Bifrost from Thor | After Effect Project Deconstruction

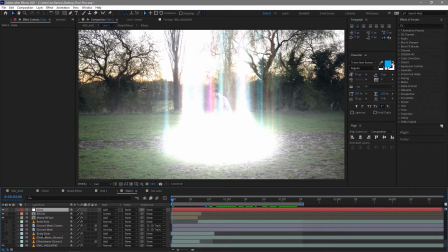(8:09)
And I'm almost covered up from that alone, so what I did was just add a little body glow, and this was just painting over myself,
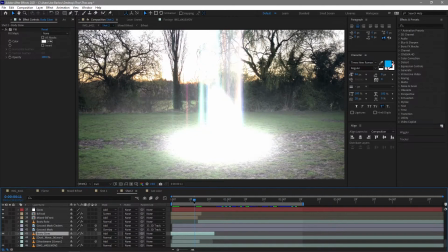(8:16)
and what happens there throughout is that glow sort of looks like it's almost teleporting me in. Obviously we do a bit more work with this in a moment, which I'll show you, but that pretty much covered up me appearing.
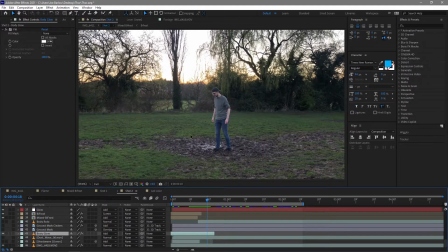(8:30)
So one of the things I wanted to do was add the rune on the floor that happens after the Bifrost. Now to do this, I first had to get a 3D camera track. This was a fairly static shot to start with, so it wasn't too difficult. This was a static shot to start with, so it wasn't too difficult to get that.
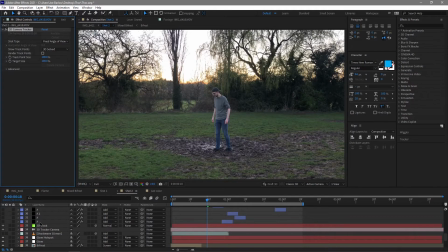(8:45)
So I ran that through, got the data I needed, created a 3D track and a 3D camera. And with that, I dropped on an image I found online of the runes in 3D space.
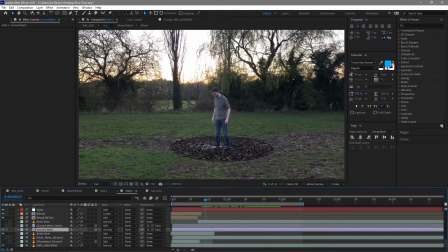(8:57)
So it tracks nicely, there we go. But you'll notice my legs are on the wrong side of that. So I also needed to grab a rotoscope of my body and layer that on top of it. And now we have a pretty nice rune on the floor there.
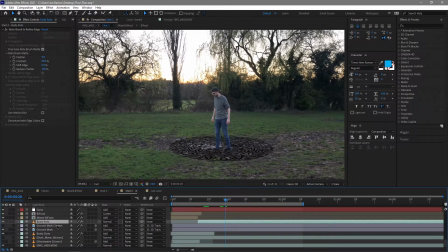(9:13)
That wasn't it for the rune. I did also want to add some glow into it, so I added the cinder effect from the effects and presets over what we already had for the rune. And what I did with that is animate it so it does slowly fade out
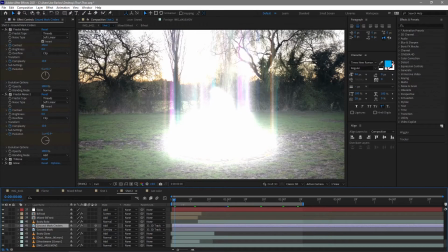(9:30)
throughout the shot, so it looks like it's been burnt into the ground with that physical light and physical energy. And this actually appears from the start, but it's kind of covered with the glows as I am,
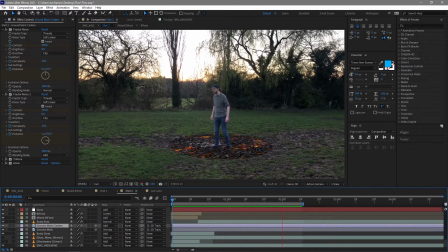(9:42)
and then you know the animation finishes, and there it is. It's all sort of there in shot, and the glows sort of slowly fade afterwards.
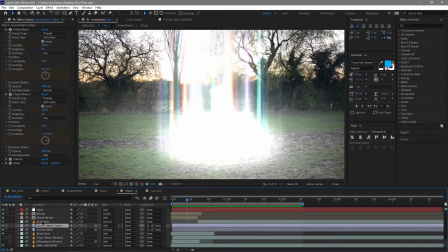(9:51)
Now with the animation for the Bifrost coming out, let's just talk about that quickly because I sort of skipped over it. All
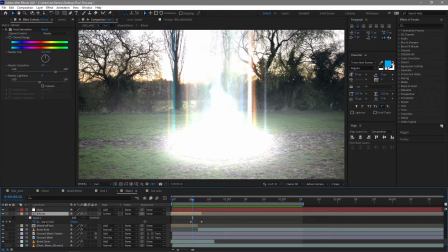(9:57)
I did was create a mask, and the path shrinks on that mask. In fact, can we even see it?
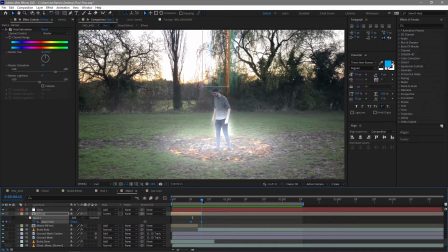(10:04)
There we go. It just sort of does this, and that sort of lifts it back up,
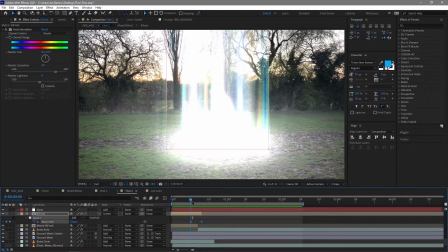(10:09)
because I noticed from the reference shots it sort of goes back into the heavens, into the sky, and everything sort of fades out like that. Now we're almost there with the effect. We've got the room, we've got the Bifrost, but what we don't have is any interaction with the ground and with the environment.
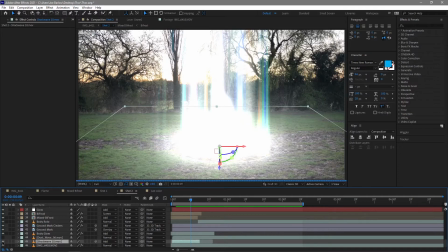(10:25)
So obviously I went ahead and added those shock waves we saw in the previous shot. Now these shock waves are in the 3D space as well. So there they are at the very beginning, before everything sort of ends.
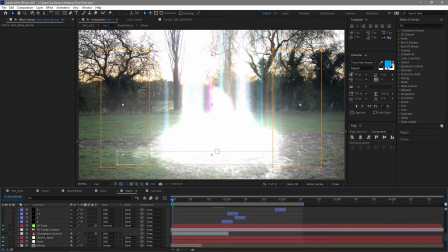(10:40)
We've also added some dust waves to that, and I also went ahead and added some sparks in there as well. Not something we generally see in Thor,
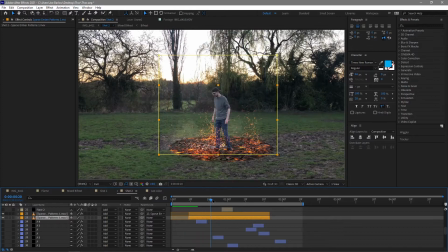(10:51)
but always nice to see some sort of interaction, especially when things have been set on fire and everything. And those dust waves and particles there help sort of sell the effect that everything's over and it's just this big burst of energy, it's just ended, which gives us something like that.
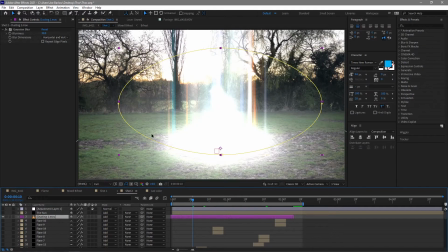(11:06)
And there was also a final dust layer on top of that, which just adds to that chaos after everything is sort of finished.
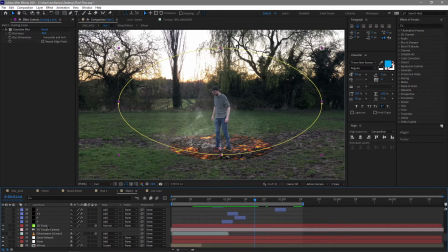(11:15)
Now that wasn't it for this scene. I've turned most things on, but you'll see there's these lightnings and these flares. So if we go ahead and turn all of those on, you'll see they're just sort of lightning beams that dance all over me.
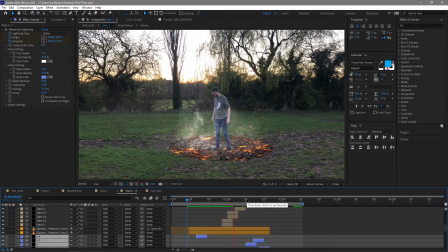(11:27)
And this was just sort of my little nod that this is a Thor video.
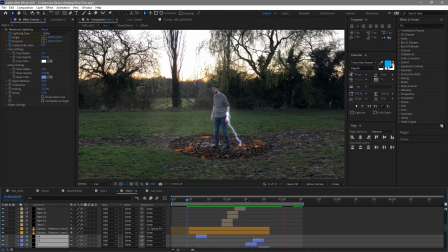(11:32)
We've got a bit of lightning going on because he is of course the God of Thunder.
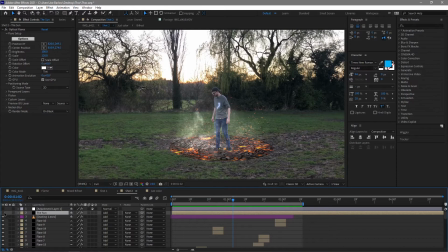(11:36)
The final thing left to do was add that sun back in that I had from the previous shot, adds that nice glow of it,
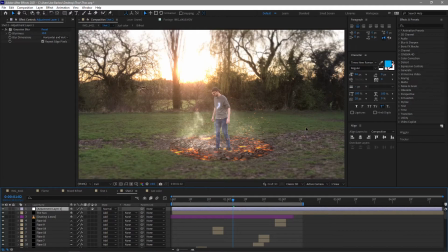(11:43)
and then a Gaussian blur adjustment layer there just to sort of soften the edges to bring the focus back in.
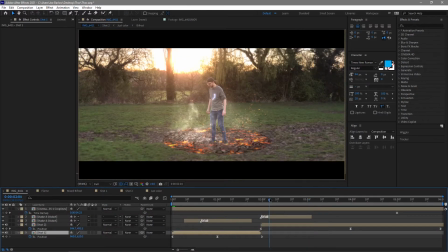(11:50)
And that was it. That was my Thor Bifrost.
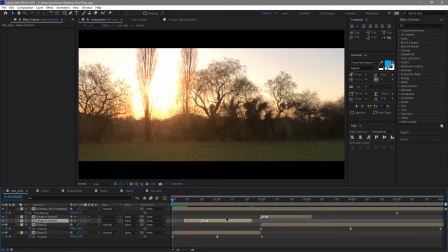(11:53)
I of course went ahead and added some camera shakes to add to the impact of the Bifrost,
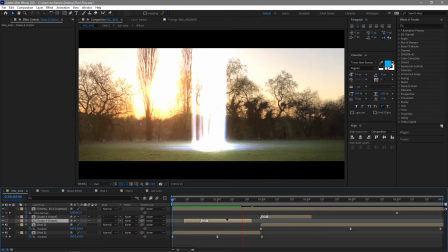(12:00)
and the two shots together looked like this.
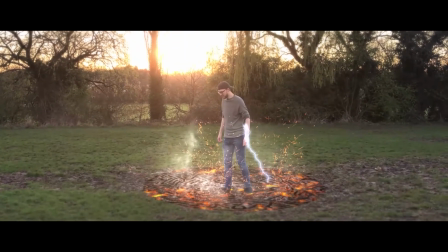And that was the Bifrost effect from Thor.